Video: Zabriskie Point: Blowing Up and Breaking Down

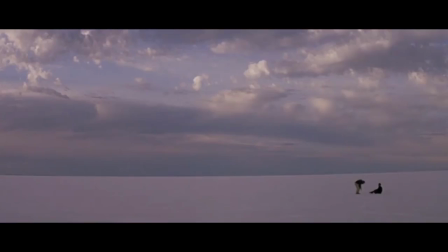What defines our idea of the desert? Isolation, or freedom?
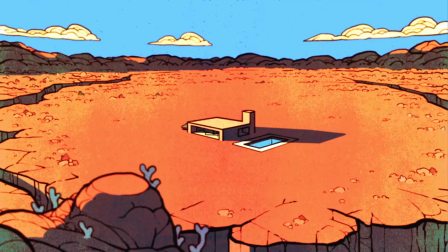A place outside of time, or at the end of it? Silence and absence, or...
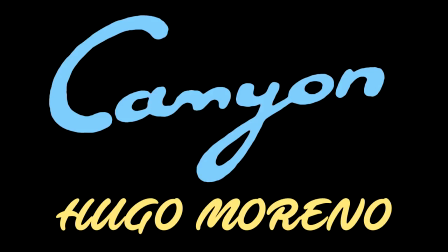That incredibly short animated film is Canyon, by Hugo Moreno.
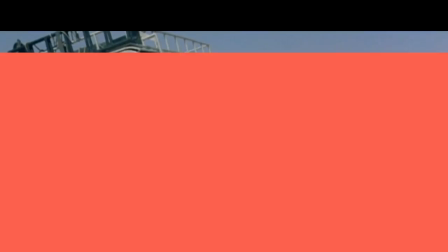And despite only coming in at 35 seconds in total, I think it perfectly captures the desert as it has emerged in our our popular consciousness,
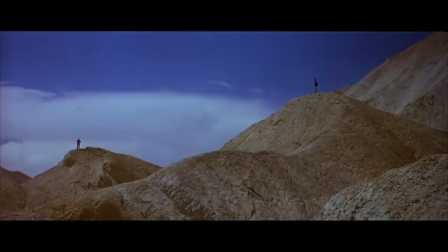that, if it's defined by anything, it's the capacity for contradiction, for ambiguity.
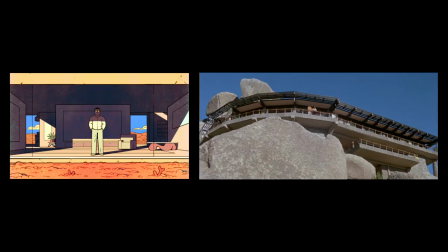Silence and absence oppose chaos and destruction. Modern cultivated space opposes vast barren landscapes,
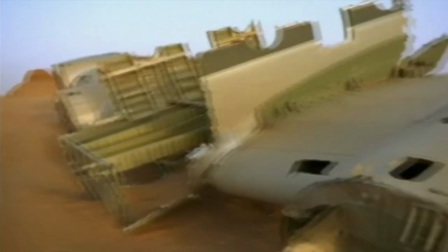a place that can be seen at once to be ruined by human intervention but equally suggests the ruin of the human.
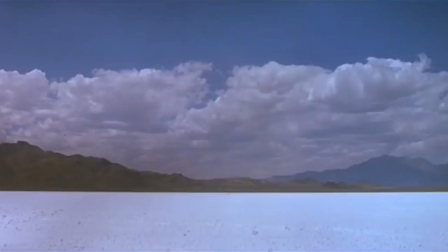The desert, or at least our idea of it, is a site in constant turmoil and with an infinite capacity for change.
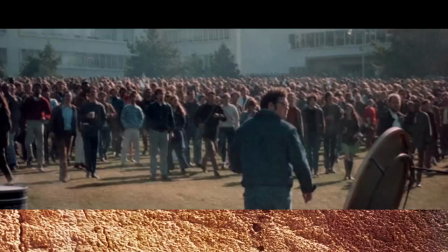And this is what makes it the perfect setting for Michelangelo Antonioni's 1970 film Zabriskie Point,
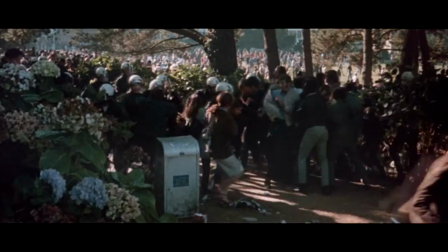a film that is both narratively and contextually surrounded by conflict.
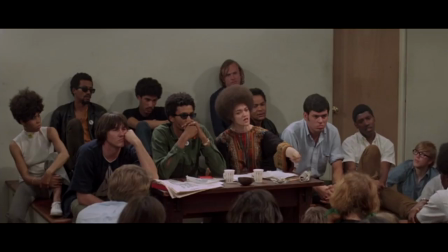The story follows the struggle between the capitalist establishment and the youthful counterculture movement in America that preceded and accompanied its release,
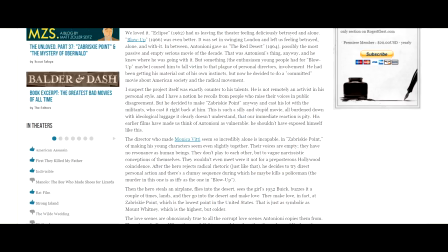and it was overwhelmingly criticised for its lack of coherence, bad acting and for being burdened down with ideological luggage it clearly doesn't understand.
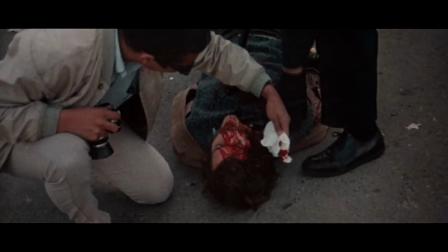But despite a somewhat reductionist approach to its subject matter,
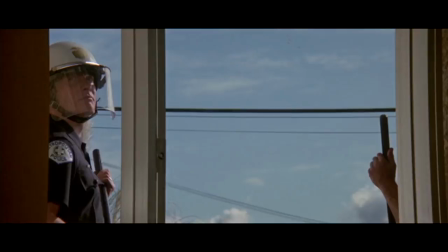and many interpretations focusing on the political message advocated in siding with the counterculture movement,
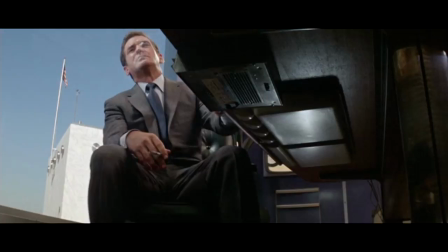I don't think Antonioni was necessarily concerned with the political implications of the narrative.
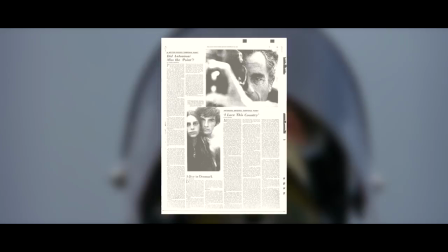In a New York Times interview with film critic Guy Flatley,
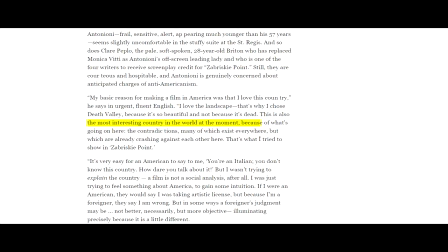Antonioni explains how he feels America is the most interesting country in the world at the moment, because of what's going on here. The contradictions, many of which exist everywhere but which are already crashing against each other here.
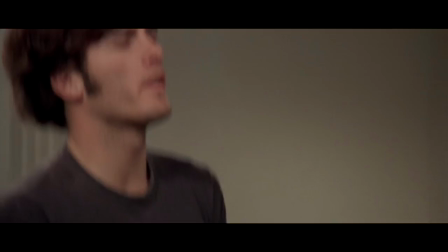That's what I tried to show in Zabriskie Point. So from this perspective, it's not so much an ideology that underpins the film,
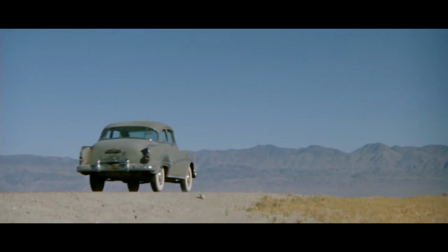but the very idea of contradiction itself, a narrative that would reflect the volatile landscape that surrounds it.
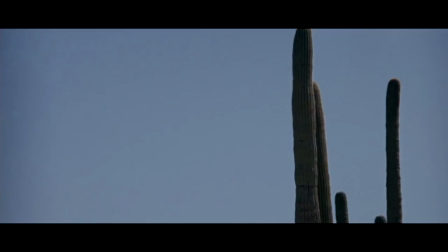And it's in this way that, while supported by the familiar filmic narrative, I think there's almost an entirely different film, separate from character,
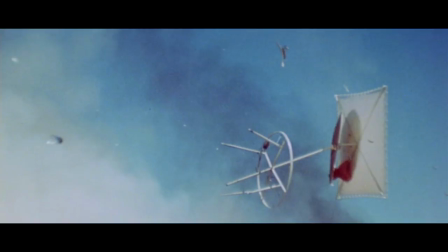action or dialogue, that plays out visually, turning what would seem to be a straightforward narrative structure into something far more experimental.
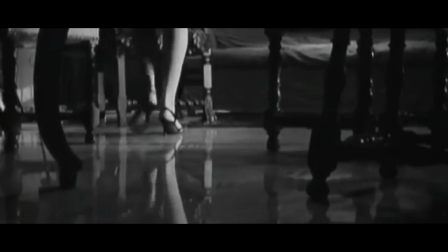Antonioni was always concerned with the visual, and if his work could ever be defined by just one overriding characteristic,
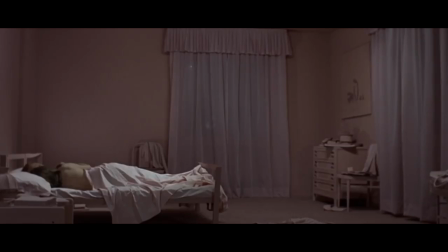it would probably be the conflation of character and landscape, a uniquely architectural vision that can be seen throughout his filmography.
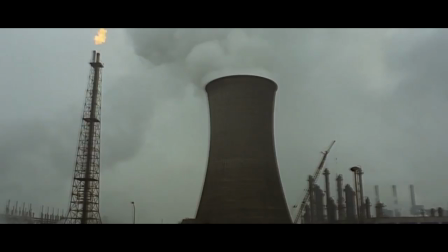The dwarfed figures in L'Aventura, continuing in his first colour film Il Deserto Rosso,
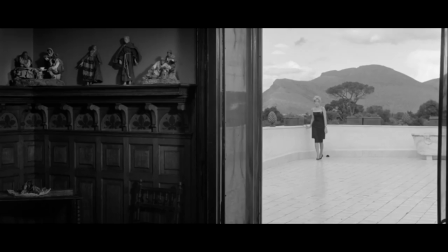for which the landscapes were even artificially coloured to better reflect the protagonist's view. In each film, every object and figure was deliberately positioned,
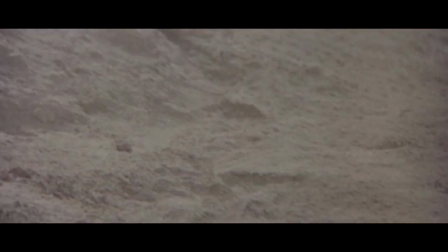and this too is true of Zabriskie Point, with its visual comparison between the desert landscapes and the human body.
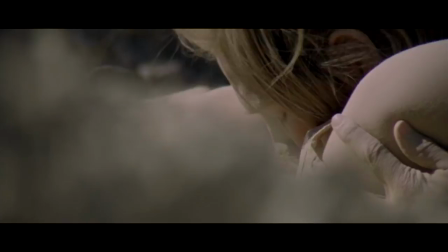The figures seem to dissolve and merge with the valleys and crevices of the desert, which themselves increasingly resemble a reclining human form.
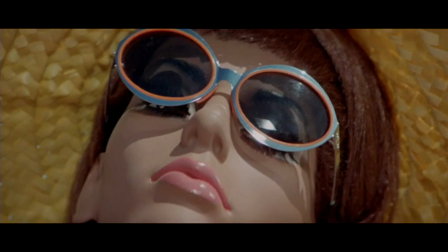But here I think this obsession with the image, with appearances, runs even deeper.
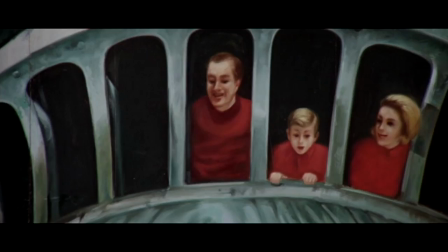The persistent use of advertising images as a shorthand for the products and ideals they represent.
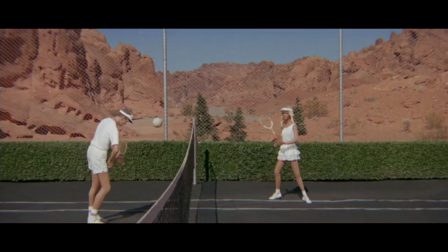Billboards that dominate the film image as they dominate the landscape.
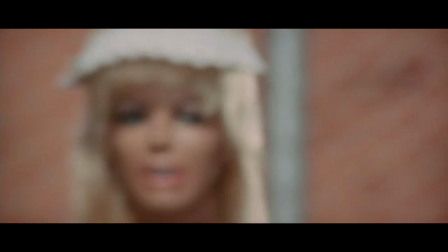The surreal luxury development commercial, filmed with mannequins as if to further blur and distort the image's reality.
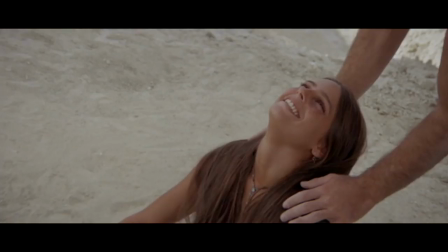Even the lead actors themselves were chosen simply for their appearance. Having no previous acting experience, they were reportedly scouted and cast simply for their countercultural demeanour.
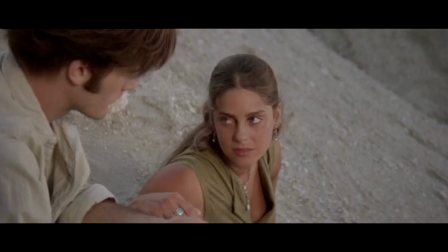Which is probably what led to the acting being, you know, not great.
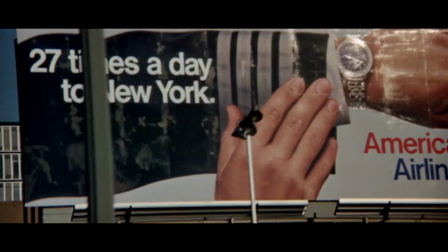But it perhaps makes the brisky point Antonioni's most purely visual achievement, fully emphasising the importance of the visual over anything else. Although this isn't intended to entirely dismiss the film's subject. I think his whole impulse is a poetic impulse rather than a political one,
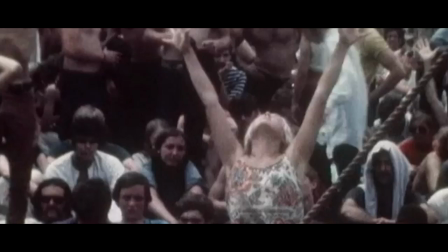you know, but But it got all mixed up with the politics of the time, which were in chaos anyway.